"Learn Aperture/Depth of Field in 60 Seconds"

What's up guys, I'm Landry Long and I'm here to teach you about aperture, or depth of field, in 60 seconds.
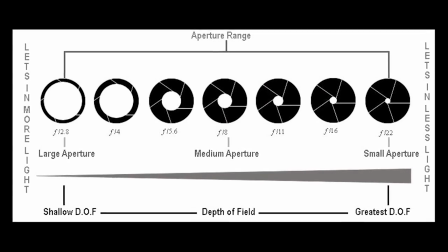(0:08)
At first, trying to understand aperture may seem difficult, but here's an easy way to look at it.
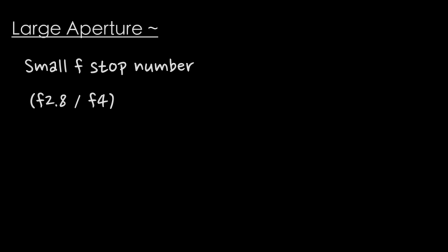(0:13)
A large aperture is a result of a small f-stop number, such as f2.8 or f4. This means that the camera lens is wide open, allowing more light to come through.
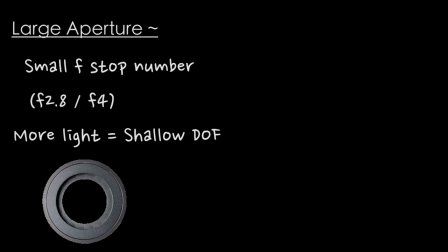(0:20)
When the camera has more light to work with, it creates a shallow depth of field.
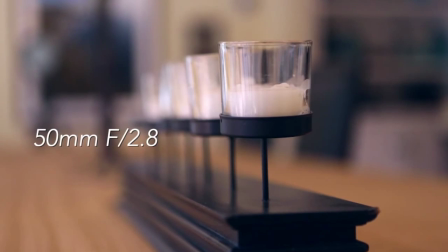(0:24)
This picture with a 50mm lens at f-stop 2.8 has a nice blurred background, keeping the attention on the first candle in the row.
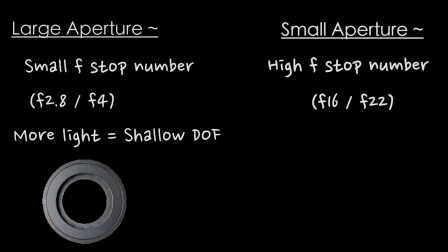(0:31)
A small aperture is a result of a high f-stop number such as f16 or f22. This means that the camera lens is nearly closed only allowing a little amount of light to come through.
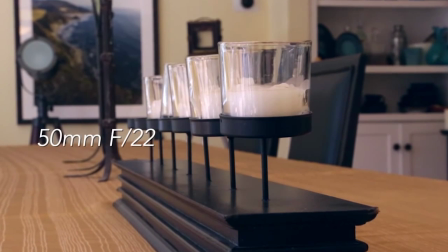(0:40)
With less light to work with the camera shot will result in a greater depth of field. This picture with the same 50 millimeter lens but at a much higher f-stop results in the whole picture nearly being in focus.
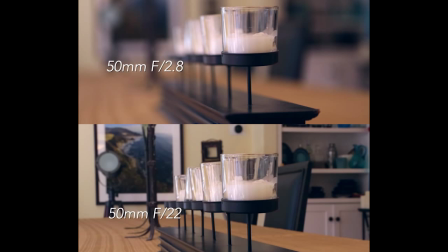(0:49)
If you compare the two pictures you can see the big difference. But really what's the purpose?
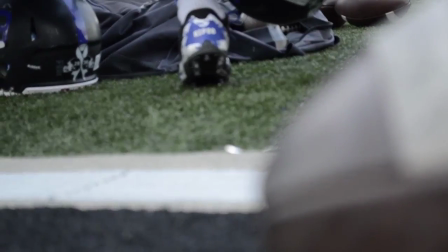(0:53)
A shot with the shallow depth of field that switches focus from the foreground to the background or vice versa can be very effective in switching the focus of what the viewer is supposed to be looking at or focused on.
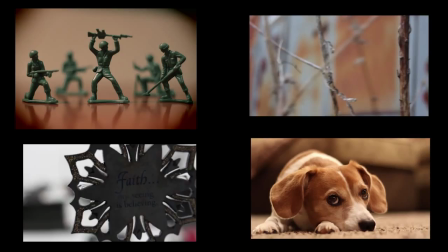(1:03)
It can enhance any project by adding more cinematic value, but be careful because sometimes overusing it can have a negative effect on your viewer. I'm Landry Long and that was Aperture in 60 Seconds.